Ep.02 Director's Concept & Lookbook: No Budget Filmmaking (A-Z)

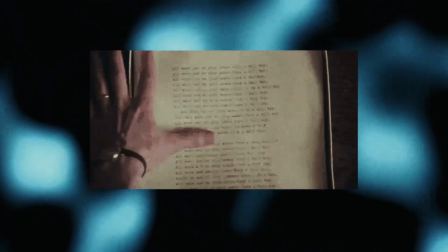In the last video, I talked about developing the script for the short film I'm currently working on.
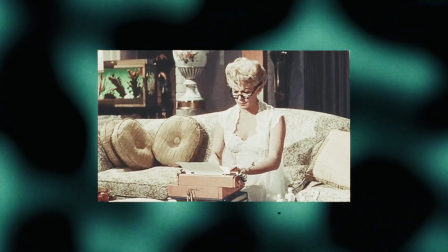The script development stage is of course predominantly written work, whereas this video will cover more of the visual work,
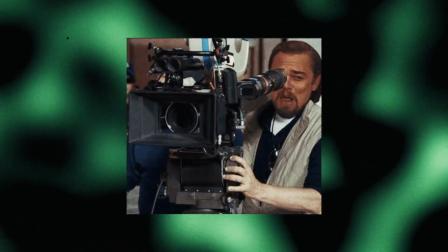because for this part I want to talk about developing the director's concept for the film and preparing a lookbook.
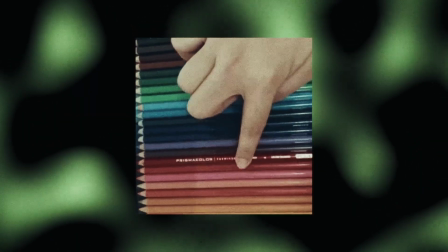For the sake of the episodic nature of this video series, it makes sense to separate these processes like this,
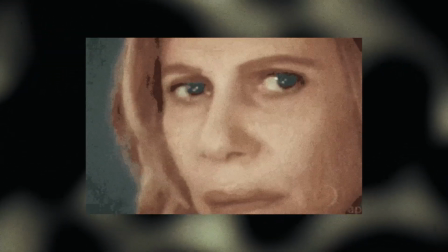but really I'm thinking audiovisually while I'm writing, and I'm thinking about the script while I'm working on the audiovisual elements.
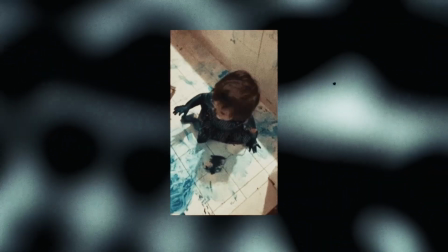It's not a clear delineation. But this is what happens when you try to explain a fluid, undefined process in a clear, structured way.
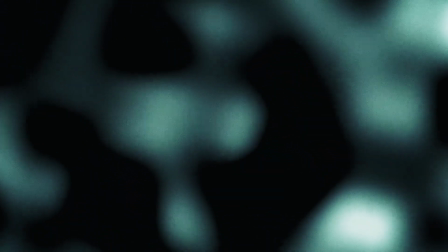You can't always represent it as it really is.
What is this bullshit?
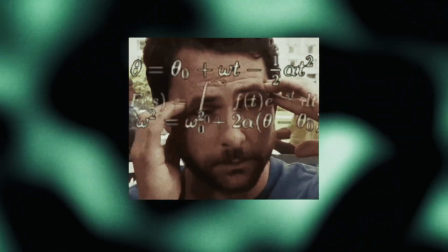Like last time, I'll start off with the more conceptual stuff and then move on to the practical stuff.
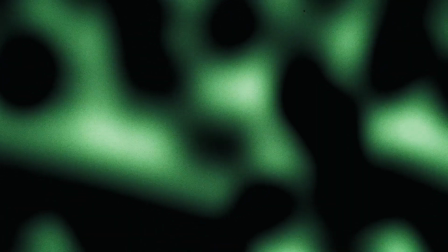So if you want to just hear about lookbooks, then skip to one of the later chapters in the video.
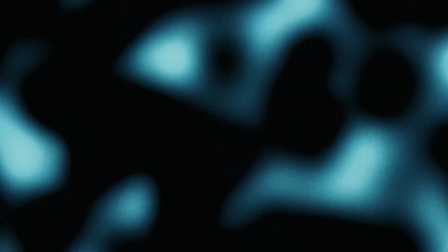Like with the process I mentioned before, this is going to make it seem like I made all of these clear,
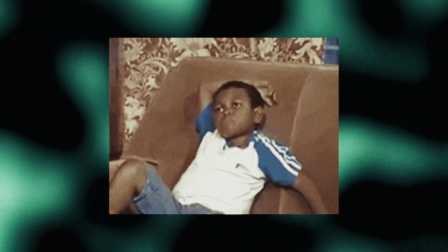logical steps and decisions in the process of developing the concept, because I'm looking at it in retrospect.
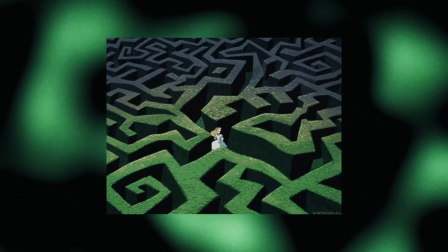But in reality, it was a lot messier and I tried out different ideas and got stuck regularly.
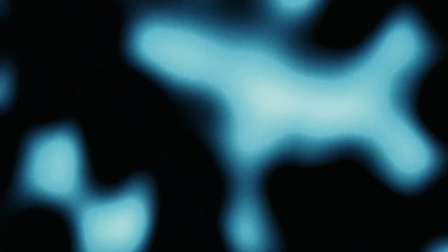Don't be worried if your process is a lot messier than what's depicted here, because mine definitely is.
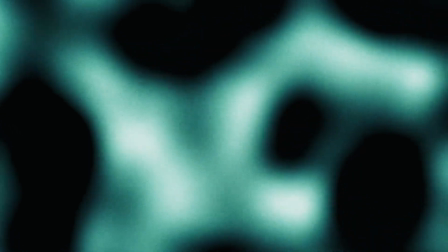I'm only human, Harry!
Now let's move on to the process of developing a director's concept.
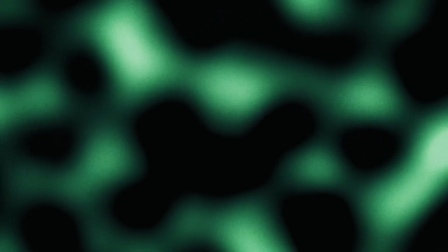So like I mentioned in the last video, the original idea was inspired by Edward Hopper's painting, Nighthawks.
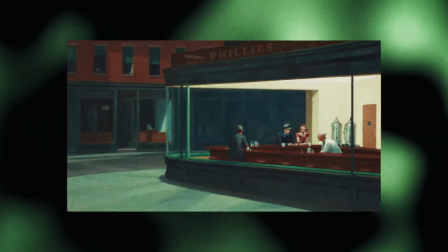The idea of the stillness of this image and the scene it depicts stayed with me visually.
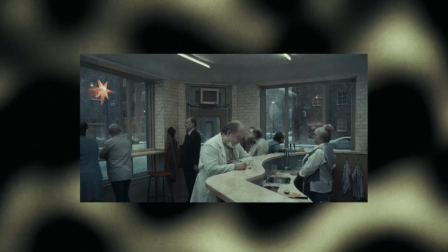It also reminded me of Roy Andersson's films, which often have a painterly quality to them and were another key influence.
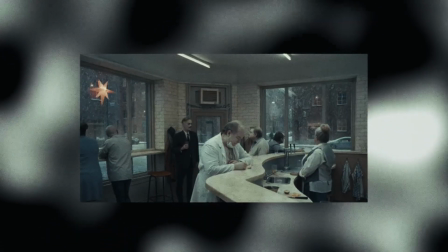The scenes usually play out in long static takes.
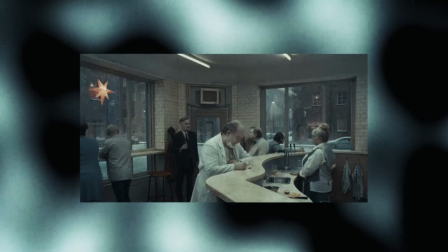The result is a relatively objective depiction of the scene, at least with regard to the framing.
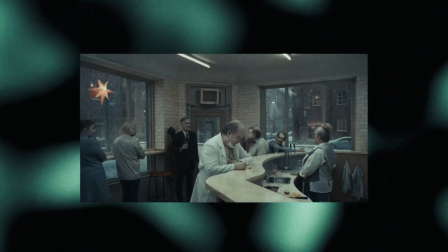It's not intended to be visually difficult to digest. It also gives the scene a theater-like quality, which I'm not such a fan of,
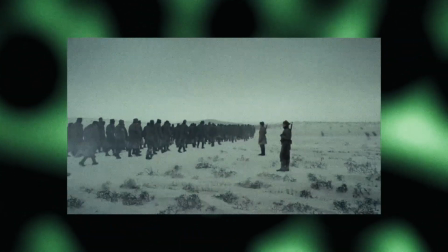but this is where choosing to shoot on location can create at least a bit of distance from that feeling.
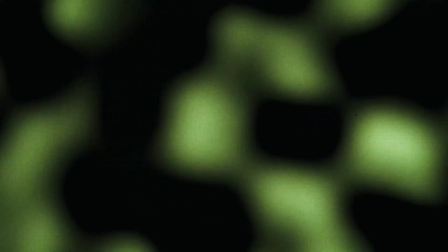But I like the format of these kinds of scenes. You see it as well in Jim Jarmusch's Coffee and Cigarettes.
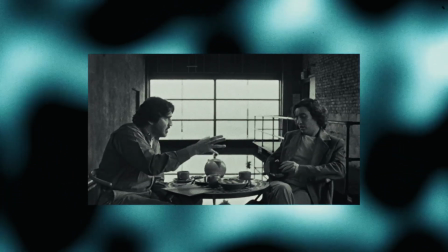I think this objectivity gives the viewer the freedom to explore the frame and the performances as they wish.
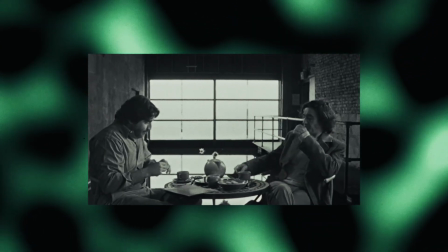By choosing to watch one of the actors through the entire scene, you can give yourself a completely different experience of the film to watching another actor.
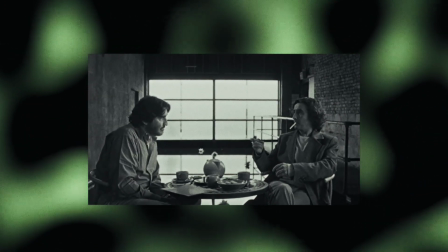Or you can choose to explore the background. Basically, you're not visually told, hey, look at this.
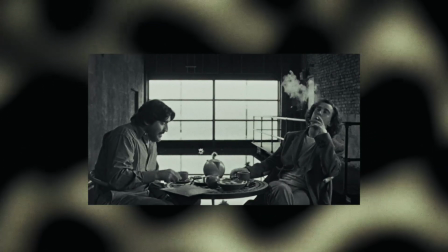You can choose to explore freely.
Tell us about your latest film.
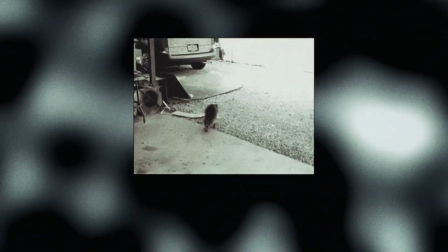I was interested in following a similar approach for my film because some of the scenes present situations that have opposing opinions or questionable reactions,
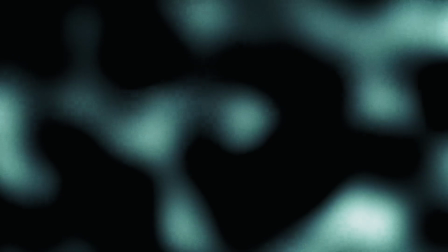and I wanted to try to keep these oppositions at least somewhat balanced,
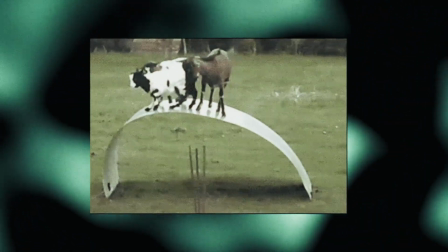so that a viewer can make their own assessment of the situation and then argue about what was right or wrong later.
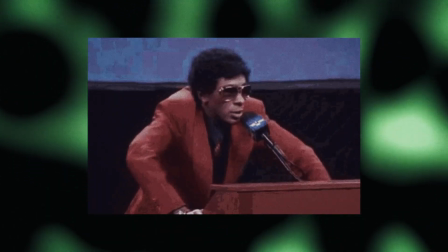I definitely knew my stance for each of the scenes, but through the process of working through the scenes with the actors,
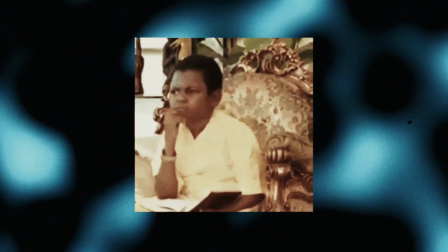even my opinion changed on some of these situations.
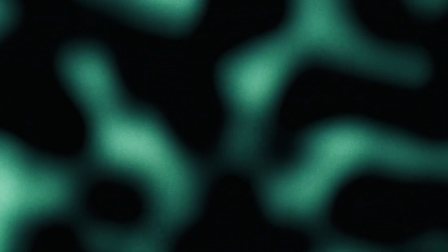So I guess you could say that the goal I aimed for as a director was to strive for objectivity in the portrayal of the scenes.
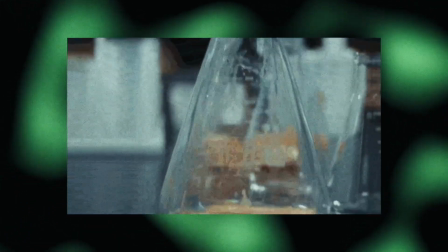Now, achieving absolute objectivity in a piece of fiction isn't even remotely possible.
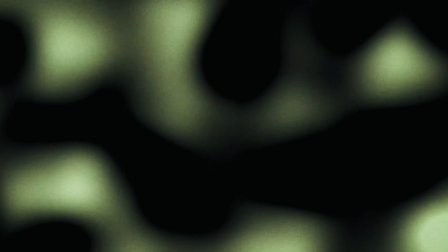Every sentence of dialogue I chose to write and every bit of scene direction I chose to give is inherently subjective,
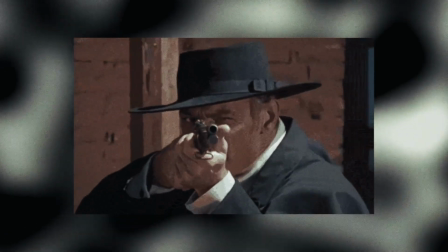but it was still the intention to aim for objectivity. Let's call it subjective objectivity.
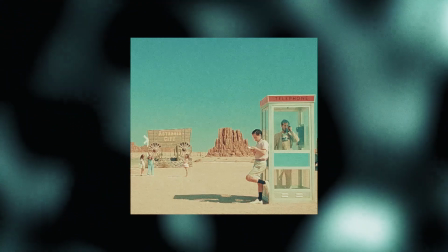What?
So I'm thinking about easily digestible wide shots that'll be able to capture the performances of all the actors throughout each scene.
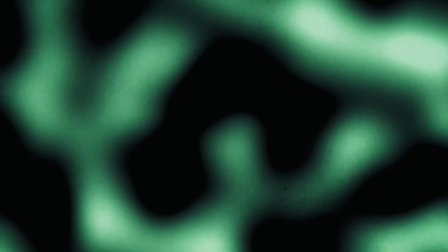For some scenes, it's straightforward. 2 people sitting on a bench, easy.
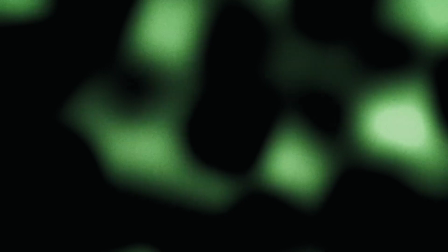But for other scenes, you might have to adjust the blocking, which is how the characters move throughout the scene,
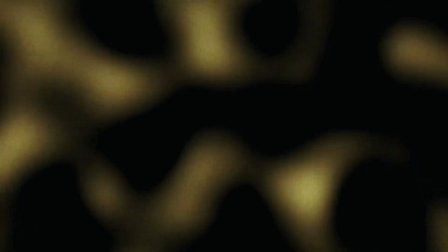or you might have to use elements of the location to your advantage. The key takeaway here is that I'm making all of the decisions for the scene
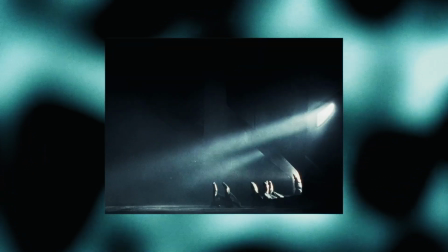based on what happens in the scene and the experience of the scene I want to create.